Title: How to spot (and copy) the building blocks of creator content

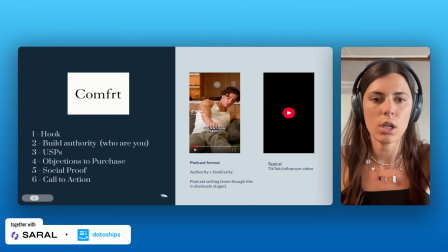8:06 Whereas if you're wanting to turn this video, this TikTok video, into an awesome ad for paid social, what you're doing then is pull this clip straight into the first 3 seconds.
And you're like, wait, you don't fly what?
It's just a really strong hook.
Okay guys, I'm calling it now.
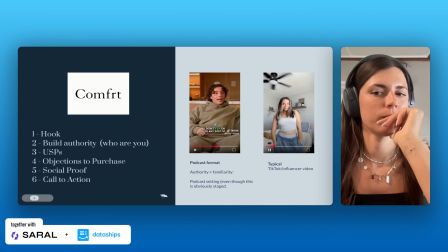8:21 This is going to be the It Girl sweat set of 2024. I live in these sweat sets by Comfrt, and this has to be hands down my favorite color they've came out with.
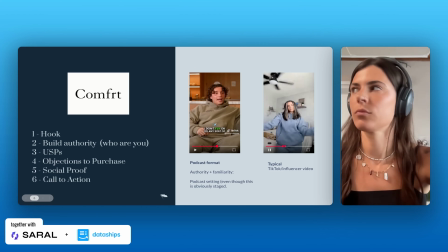8:28 It's from their signature collection in the color Sky. The material that they use is something I've never felt before.
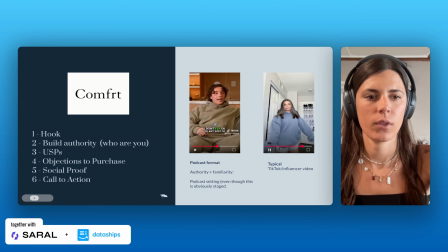8:33 I just got mine off a TikTok shop, and I feel like it's a hack because it's cheaper than on their website. If you want this color, I would run.
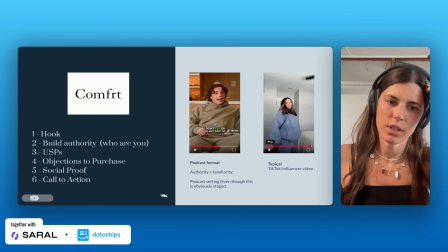8:39 They already sold out twice, so if you want...
Okay, awesome. So this is obviously a TikTok shop affiliate, right?
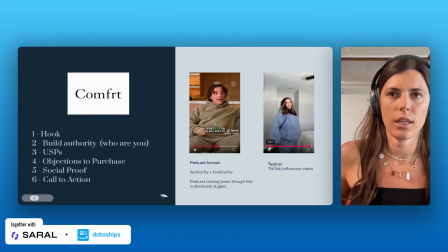8:44 It's really clear that she's obviously making commission off of this product selling,
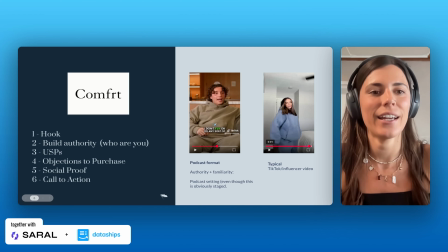8:49 but what she's doing is hitting all of those key points of a really strong typical TikTok influencer video, taking this as an example video and briefing it out to all your ambassadors, UGC creators,
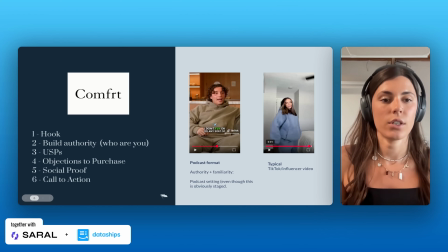9:02 influencers, and saying, hey, we need a 30-second video of you doing different try-ons, wearing the product in different settings, and then record a 30-second voiceover. Here's a script. And sourcing the heck out of these is an awesome way to generate like a super strong pipeline of content,
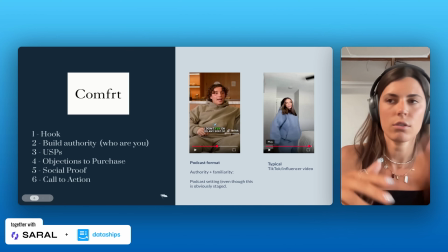9:18 whether they're, you know, higher tier creators and influencers or just ambassadors and UGC creators. This style of content, honestly, when run as an ad, works regardless of how many followers this person has.
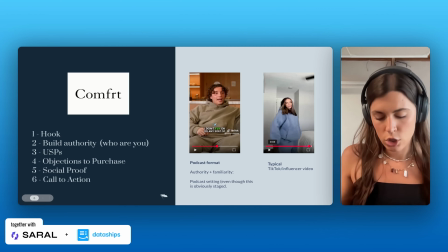9:32 As long as they're authoritative about the product, have a strong script, show the product, talk about how it feels, what it looks like,
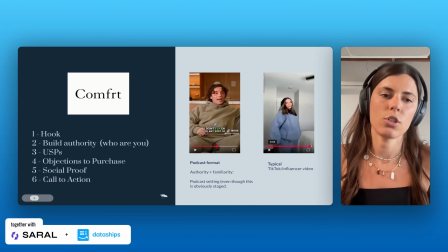9:39 reactions when putting it on, those types of clips just always make for fire ad content in the apparel space.
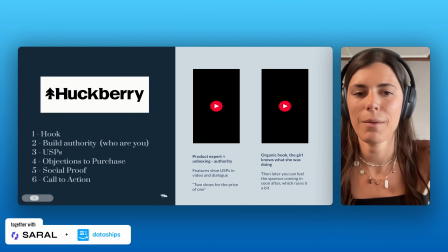9:46 Okay, next we're going to move on to Huckberry.
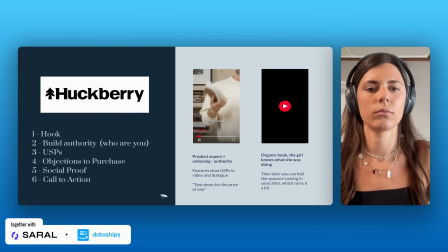9:50 What do you get when you combine a great pair of casual, everyday sneakers with an elevated premium leather loafer? The Luca Terra Low sneaker. The whole idea behind the Luca Terra collection was taking what we love about casual, comfortable sneakers and blending it with premium materials that you typically find in more elevated leather footwear.
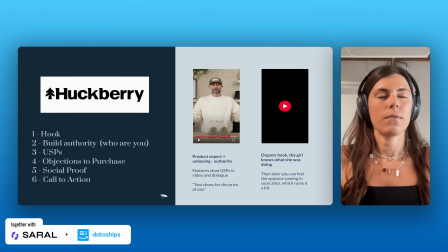10:09 You're really getting two shoes.
Okay, this is awesome. This video, again, kind of walks the line of branded versus UGC content,
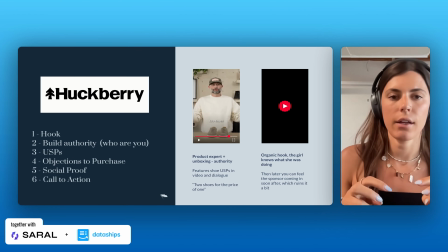10:16 but I've seen so many what we would call founder style ads work really well that are formatted just like this lately.
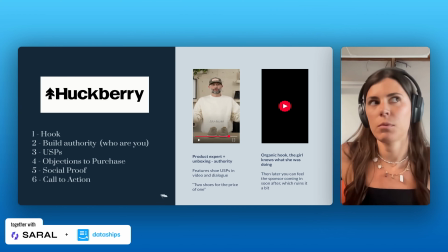10:22 It's a guy, it's the founder, male or female, in some sort of workshop or even a warehouse style setting talking about the product. It crushes. What I love about this ad is that he purposely puts the pair of Vans in there. You can see the Vans. It's almost like a sneaky way of doing a comparison ad here.
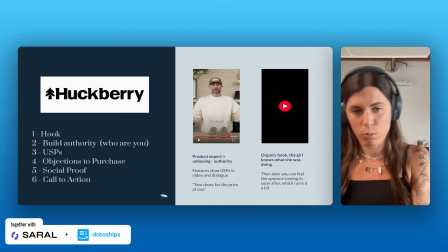10:40 He puts the Vans in there, he puts the loafers in there, he shows them swiping away, and he shows these kind of 2 shoes for the price of 1.
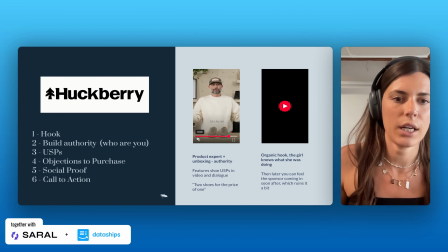10:47 Now, what would make a really strong intro, instead of the way he just kind of leads in right here, in the beginning, he leads in with, you combine a great pair of casual.
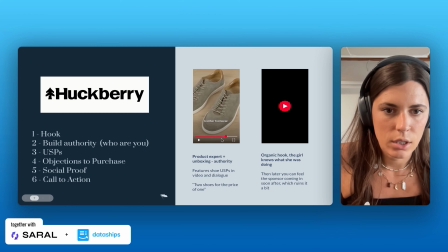10:56 It's not a bad hook by any means, but what I would want to see as the hook is and the more elevated leather footwear.
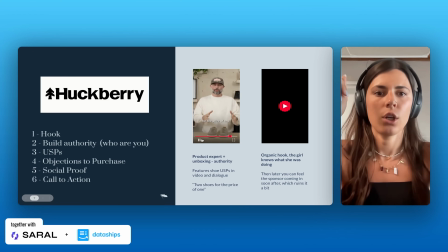11:03 You're really getting 2 shoes right there. For the price of 1.
You're really getting 2 shoes for the price of 1. Boom.
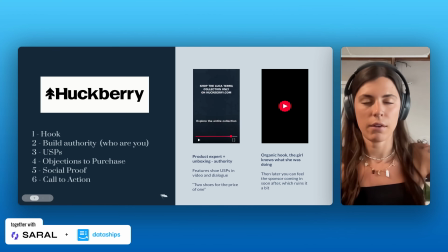11:07 If that's in the first 3 seconds and then it leads with everything else, him talking about how they made the product, blah, blah, blah, I'm sold.
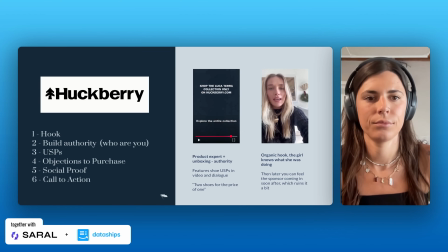11:14 I think I just found the best gift guide on the market. This gift guide is for all the men in your life because we know they're the hardest to shop for.
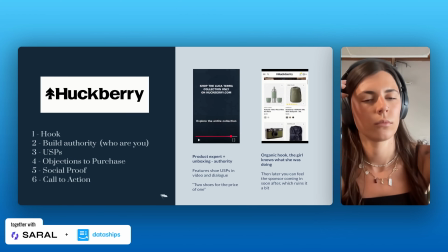11:22 This gift guide that I'm talking about can be found at huckberry.com and is truly just a one-stop shop for all your shopping needs.
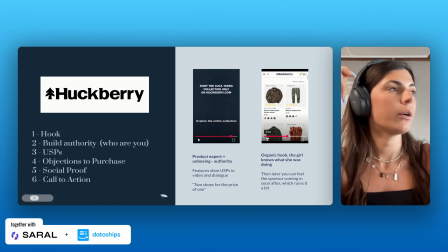11:30 And if you're not sure where to start, they've made it super easy.
I love how organic this talking to camera style video is in the beginning.
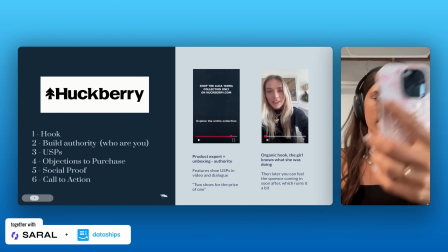11:36 It's like literally her holding her iPhone, right? It's not produced in any way.
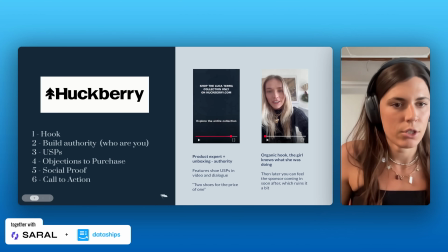11:41 Immediately I trust her,
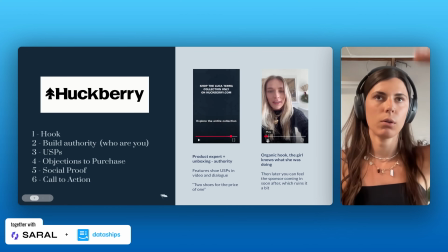11:42 but what I would want to see earlier in this video actually is the screen recording of the Huckberry gift guide as a video overlay right here, literally kind of at her shoulder, right? So if we could take that overlay and push it up toward the beginning of the video, then you actually know not only is this girl trustworthy,
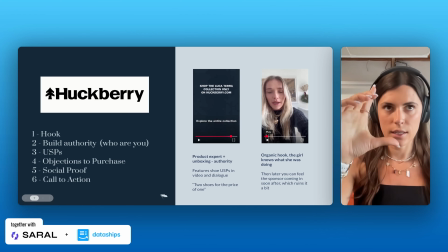12:00 but I know she's talking about Huckberry because I see the Huckberry gift guide scrolling while she's talking,
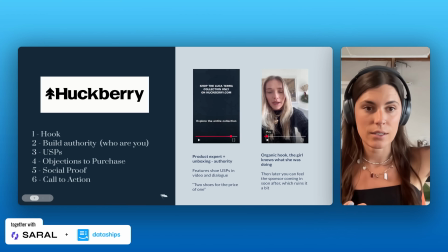12:05 right? Kind of killing 2 birds with 1 stone right there. You're not having to wait to see the gift guide. You see it up front while you're listening to this girl talk about it.